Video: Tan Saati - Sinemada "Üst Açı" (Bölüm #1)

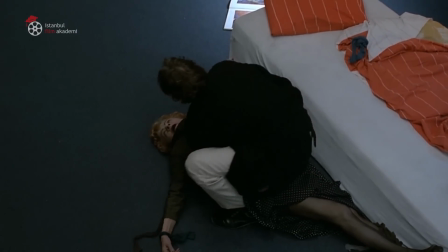Herkese merhaba. Bazı filmlerde karakter ve olaylara göz hizasının yani standart görüş düzeyinin çok daha üzerinden bakarız.
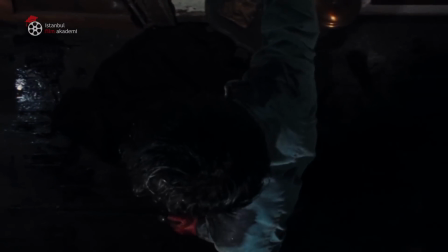Üst açı olarak adlandırılan bu konum birbirinden farklı anlamların referans bakış açıları olarak kullanılır.
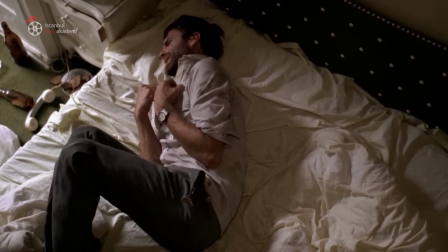Örneğin 1981 yılı yapımı Possession filminde Sulawski karakterin çaresizliğini ve güçsüzlüğünü göstermek için üst açıyı kullanır.
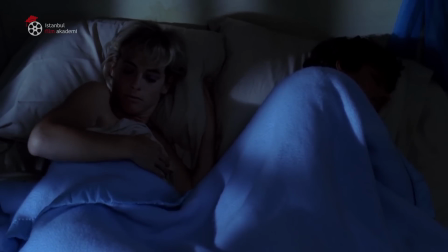Klostrofobi, sıkışmışlık,
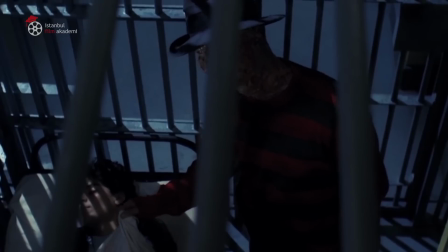boğulma duygusu ve kaygısını izleyicide hissettirmek adına Craven A Nightmare on Elm Street filminin pek çok sahnesinde üstten bakmayı tercih eder
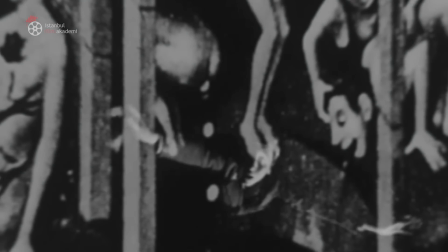Çek yeni dalga sinemasının geç dönem örneklerinden olan Krematör filminde
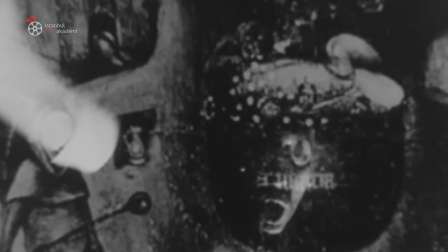ise yönetmen Herz Tanrısal bakışın karşılığı olarak üst açıyı kullanır
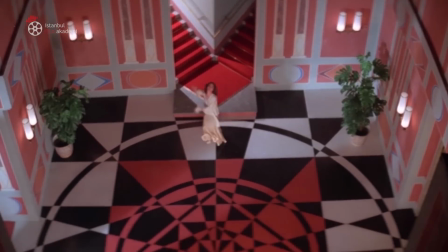Tekinsizliği, paranoyayı ve kötülüğün otoriter bakışını görselleştirme kaygısı taşıyan
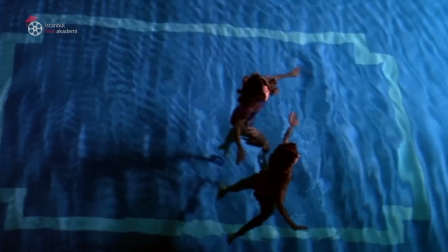yönetmen Argento şeytani bakışın karşılığı olarak pek çok filminde üst açıyı tercih eder.
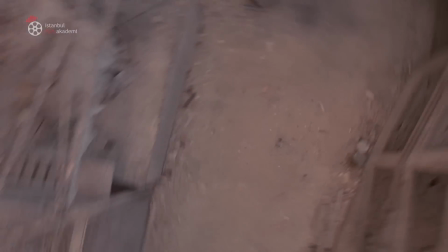The Darkman filminin son sahnesinde Raimi,
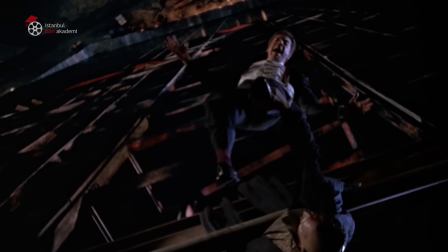akrofobiyi yani yükseklik korkusunu izleyicide yaşatmak adına karakterlerini tepe noktalardan görüntüler.
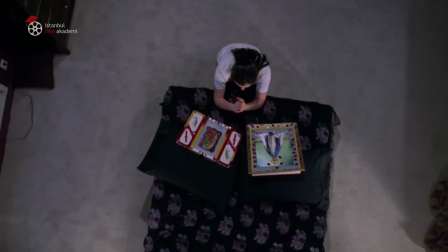Metafizik duyguların dışa vurumu ve maneviyat üzerine yapılan görsel referanslarda yine üst açının sinemadaki yaygın kullanımına tanıklık ederiz.
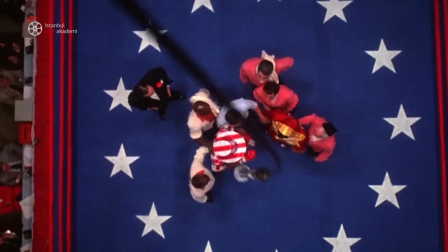Tüm bunların dışında iyi ve kötünün stratejik konumunu gösterirken
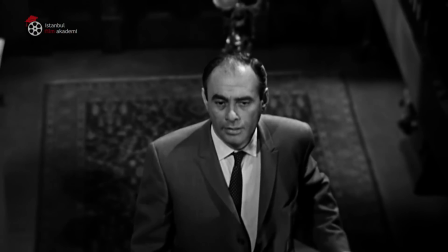ya da grafik uyumlu atmosferler yaratmak istediğimizde üst açıyı kullanırız.
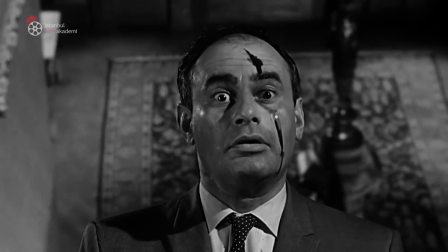Haftaya bir başka bakış açısını anlamlandırmak üzere. Hoşçakalın.